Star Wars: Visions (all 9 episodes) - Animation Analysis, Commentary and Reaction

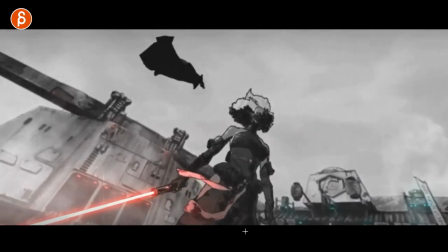(7:47)
that so cool and
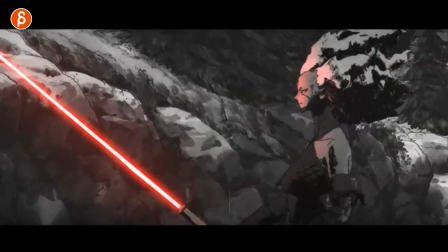(7:51)
then they get back to fighting and then towards the end of this episode again just i love
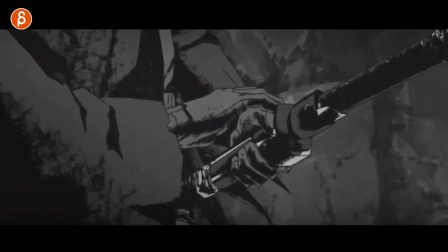(7:57)
the look of just generally the look of this the characters that's a really cool stuff where as he
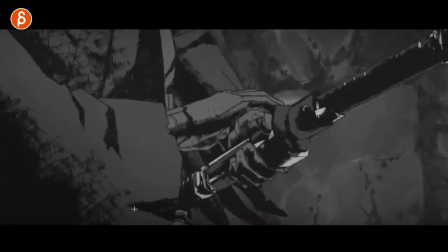(8:01)
moves fairly slow throughout the show or this episode you can see this here
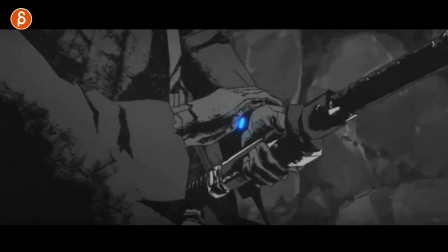(8:06)
slowly you think that's just how he moves with a slight reveal of this which then
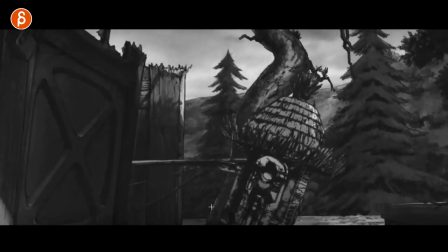(8:12)
activates spoiler the droid by the way this is going to be full of spoilers love this here and i love that
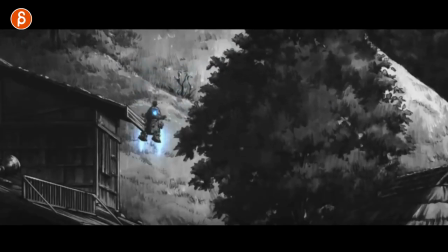(8:20)
get a slight little handheld look of this here i love this guy how
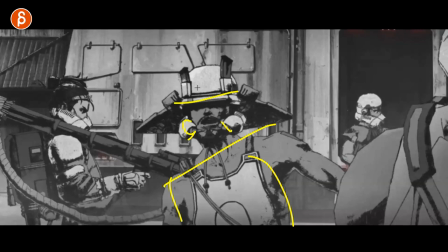(8:25)
he kind of leans in but that's the way the stormtrooper costumes
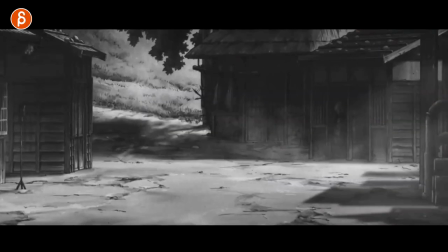(8:29)
are broken up so great this guy comes in you
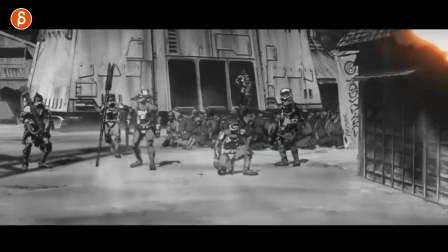(8:34)
got a bit of a whatever they call camera with the flying something from mandalorian
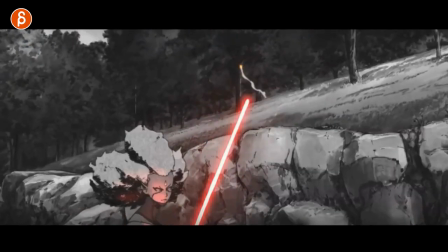(8:40)
that's awesome it's all very cool it goes back into this here and then
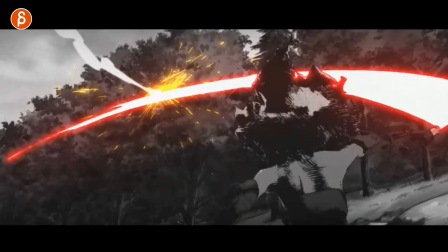(8:46)
the thing that every now that happens it's not all the time but for this she is fully distracted and he
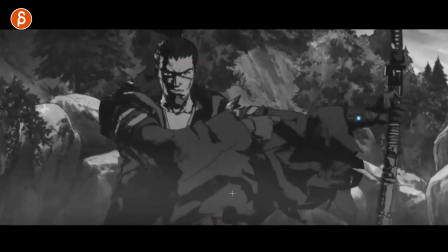(8:52)
could absolutely just stab her be done but no we have to have a little bit of just in case
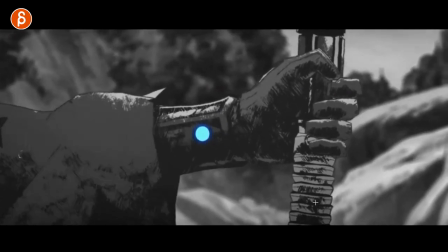(8:57)
you didn't get it exposition not a huge fan of that because then
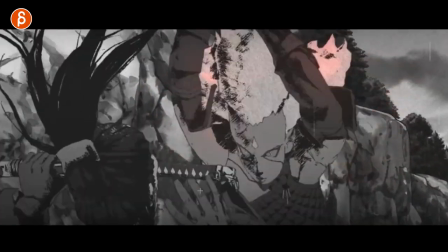(9:03)
why is he then surprised and gets beaten
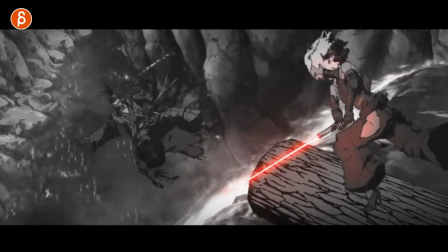(9:08)
slightly spoilers i'm gonna go the full spoilers here but like every now and then it's a bit funny but
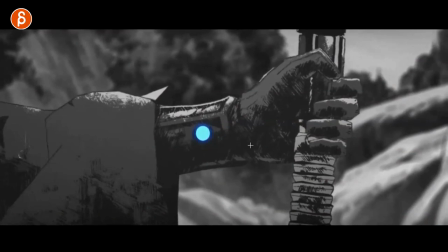(9:13)
then later episodes actually it's doing the opposite but overall a really really cool
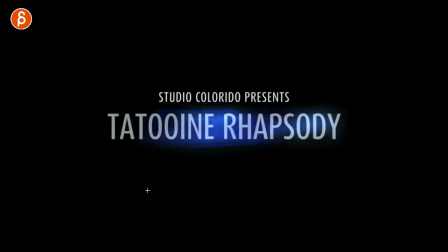(9:18)
first episode then you got studio colorido colorido tattooing rhapsody also the thing is if you i brought this up here a little google search if you're interested
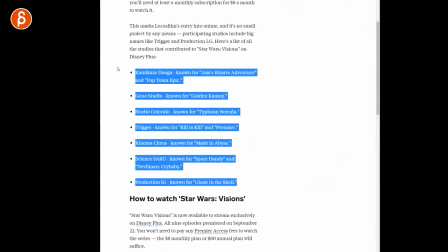(9:27)
in the companies here so these are the companies responsible for all
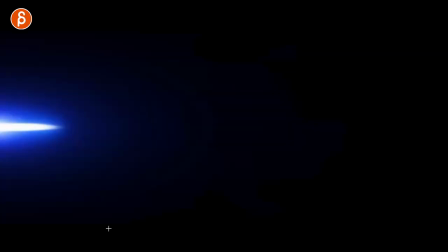(9:31)
those episodes and again it's just cute because it's completely different so as it starts
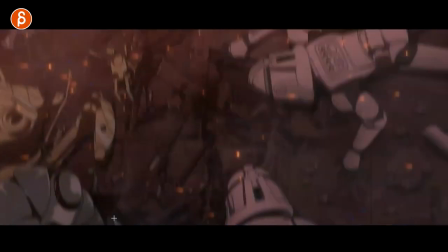(9:36)
you get to see oh okay that is the style you
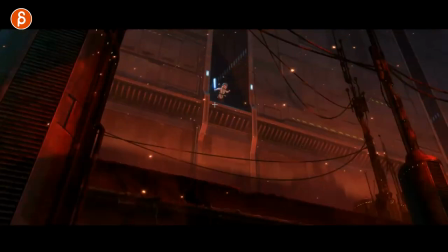(9:43)
get to see the animation style the complexity cool look a bit of a luke skywalker layer action there when they're at the at
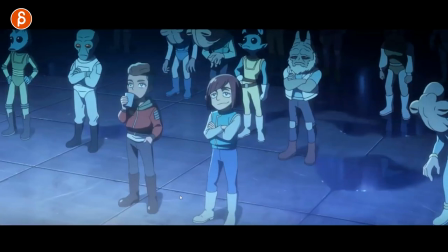(9:50)
the edge of the uh in the death star and then super cute this cracked me up say okay well
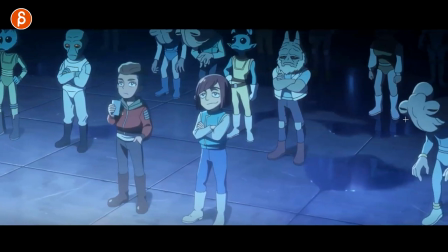(9:56)
that's the style of this one you see all those familiar creature designs not the way you would expect them really cute and
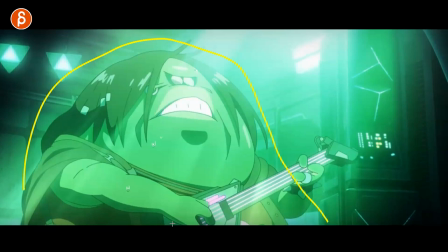(10:05)
as it continues to reveal the characters there little uh juba type slug there it's super cute this character
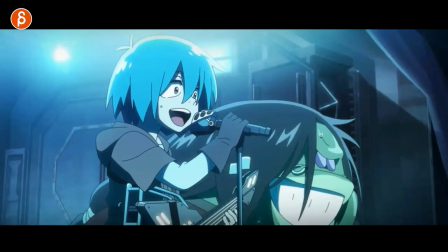(10:14)
three bodies here or upper bodies i can turn around you got this guy and a lot of these have also really cute like robotic sidekicks
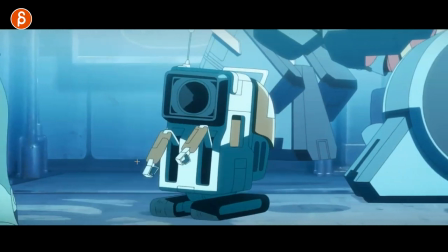(10:22)
or just little cute characters and i love as you can see later on like all the details and how they function just the designs are really cute and
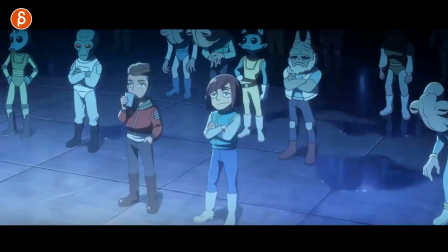(10:30)
then as this continues we get to see because you think that oh well they're all like cutesy and young okay and then it moves on to this it's like wait
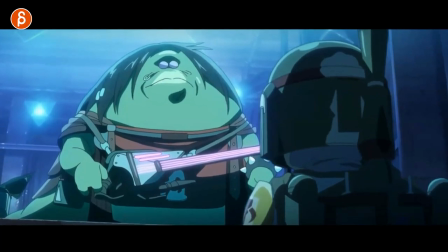(10:39)
okay Boba Fett cute as well and then the voice I have business with the slug then it's actually the voice of the character
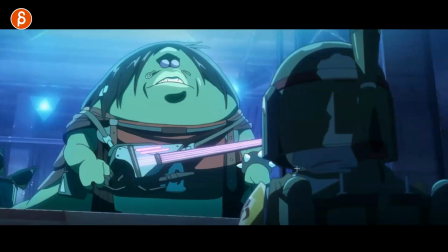(10:48)
that you can hear in the live action show it's the same voice actor or a real actor which is pretty awesome and overall a cute episode a bit more
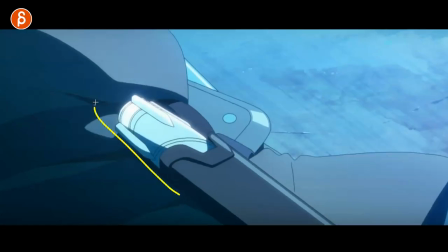(10:55)
uh music less fighting focused and throughout it's always interesting to see all the different lightsaber designs it's pretty cool and you have a little
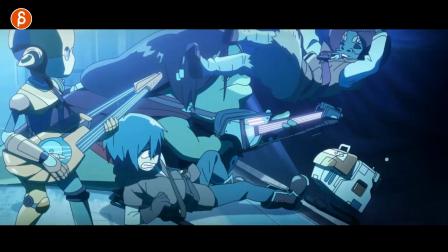(11:03)
bit of a wilhelm moment there ready and actually i think it's the
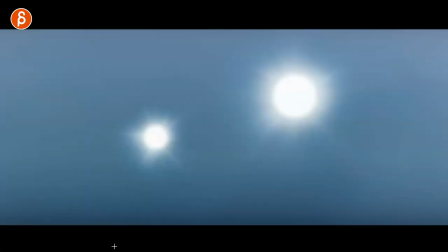(11:08)
only time i heard it and the whole show actually then we're back on familiar
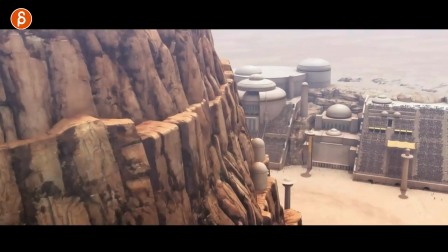(11:12)
grounds and every now and then it switches from like you would think that it's detailed
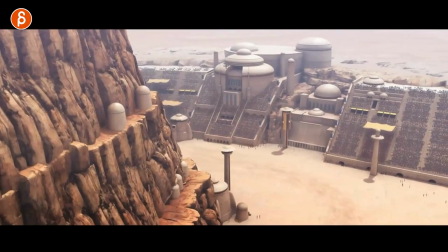(11:17)
2d textures but then it goes back into uh slightly simpler
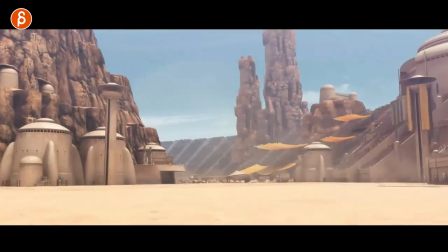(11:21)
textures into like full 3d i'm personally not a huge fan just because it gets very smooth in terms of like the camera moves
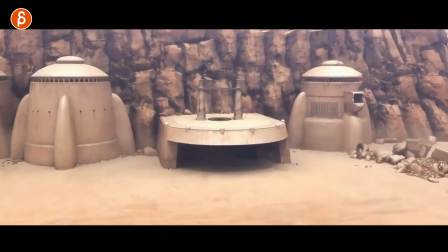(11:29)
and and all that stuff but it's not huge it's not a huge break throughout the whole show just every now and then but then it's cute where we get to
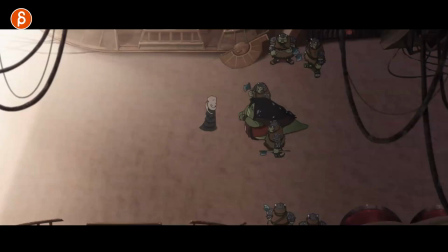(11:37)
see familiar characters just in those designs that seem kind of sad though
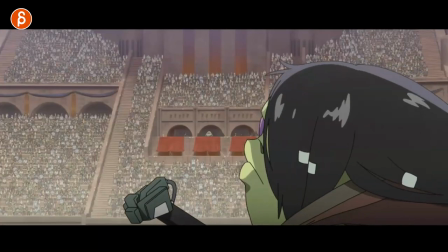(11:41)
they have a bit of a happy uh happy life there
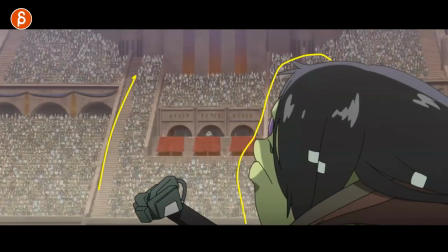(11:47)
that's cool though i like that it's a shot that's massive massive view there you can
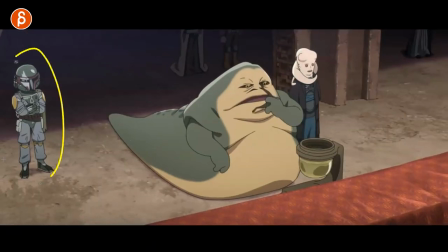(11:51)
see jabba let's move forward here you can see him again classic old designs he